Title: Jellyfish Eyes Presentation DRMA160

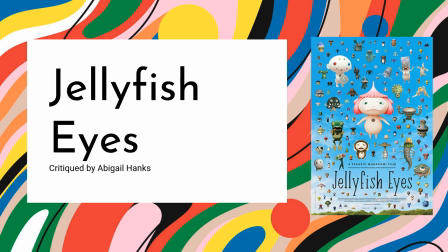Hello, my name is Abigail Hanks and I'll be critiquing Jellyfish Eyes.
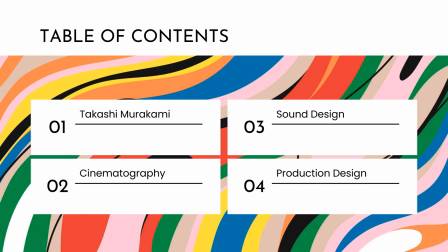In the film Jellyfish Eyes, directed by Takashi Murakami, who is more known for his contemporary pop art, the audience experiences a distinct and unique way of creating film in such ways as cinematography, sound design, and production design.
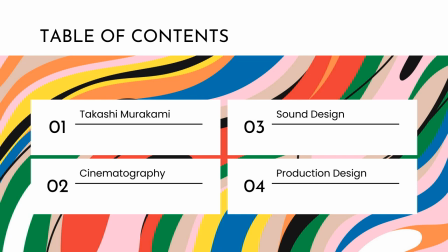The audience views the world through a colorful and bright film with fun and bright themes such as fantasy creatures in a more modern, normal society, with themes of friendship, family, and fantasy, with the use of Murakami's artistic expression.
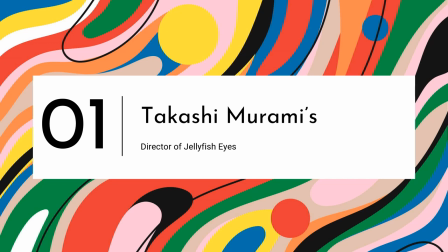The first and most important topic to discuss is Takashi Murakami's life outside of directing Jellyfish Eyes.
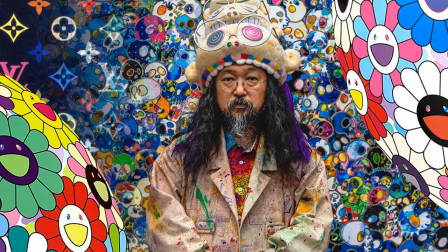Murakami is primarily an artist and is not necessarily known for his directing, which brings an interesting view to his life. He is immensely popular with the art culture and industry, with his art spilling into fashion, film, and other commercial areas, such as the film Jellyfish Eyes.
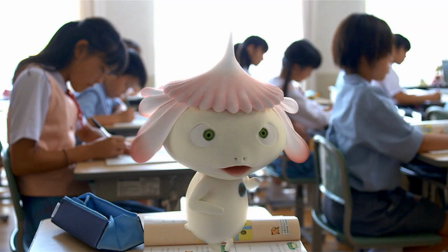He has an iconic characterization of his art style with vibrant colors and fun, playful characters such as Karaji Bo, otherwise known as Jellyfish Boy, and other F-R-I-E-N-D, or friend, characters. The mixture of reality and regular life with fantasy artistic creatures is fun and playful.
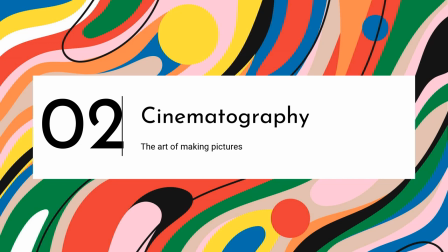The cinematography of Jellyfish Eyes has a bright color palette without a dull moment, which reflects the art that Murakami produces.
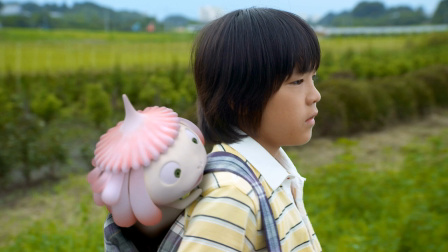The film does not compose of any drastic fancy editing, and it reflects the colorful but real down-to-earth and simplicity of the art Murakami makes. The cinematography through Murakami's eyes shows something different than an average film enjoyer would experience.
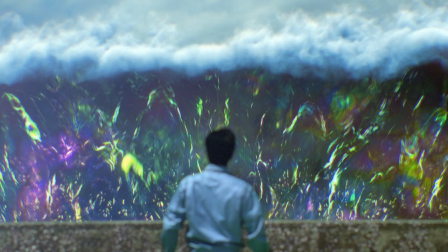Even though there are darker elements to the film, it stays true to the pop art style. The visuals in Masashi's dream, the protagonist, reflects Murakami's art. His father is suddenly engulfed by a large wave, reflecting how Masashi is coping with his father's passing.
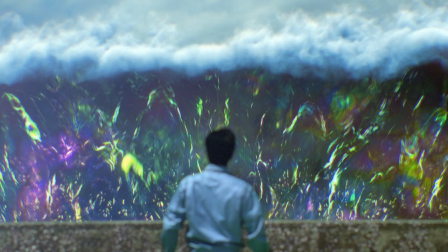The bright colors and shimmers of the water show that even in darker elements of the film, it is always vibrant and never dull.
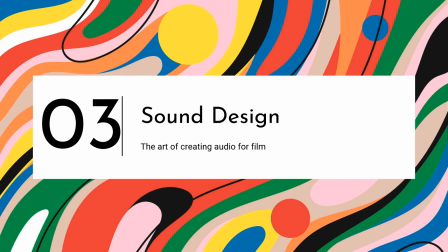The sound design of Jellyfish Eyes continues to portray Murakami's artistic outlook and visions.
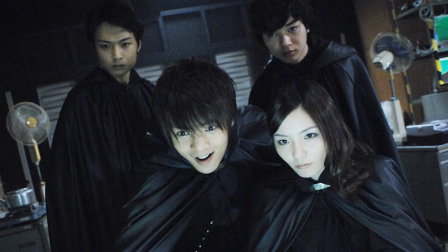In the opening scene, the audience experiences an immediate draw to attention from the loud crashes of thunder, showing that, once again, never a dull moment with the audio and visuals. The playful and whimsical music is prevalent throughout with the friend characters, such as meeting Jellyfish Boy.
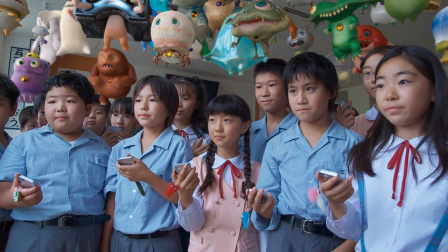The film is fun and playful with the audio when meeting Jellyfish Boy down to the classroom fights of the Friends characters. Even though Murakami is primarily a visual artist, he still manages to tell a story with the audio and visuals.
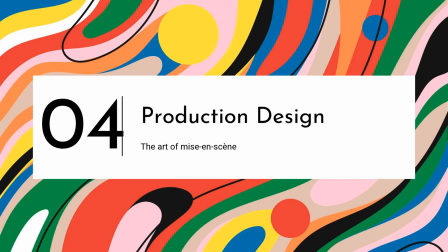The production design is what sets Jellyfish apart from other films. With Murakami being an artist before a director, there is a strong visually artistic vision.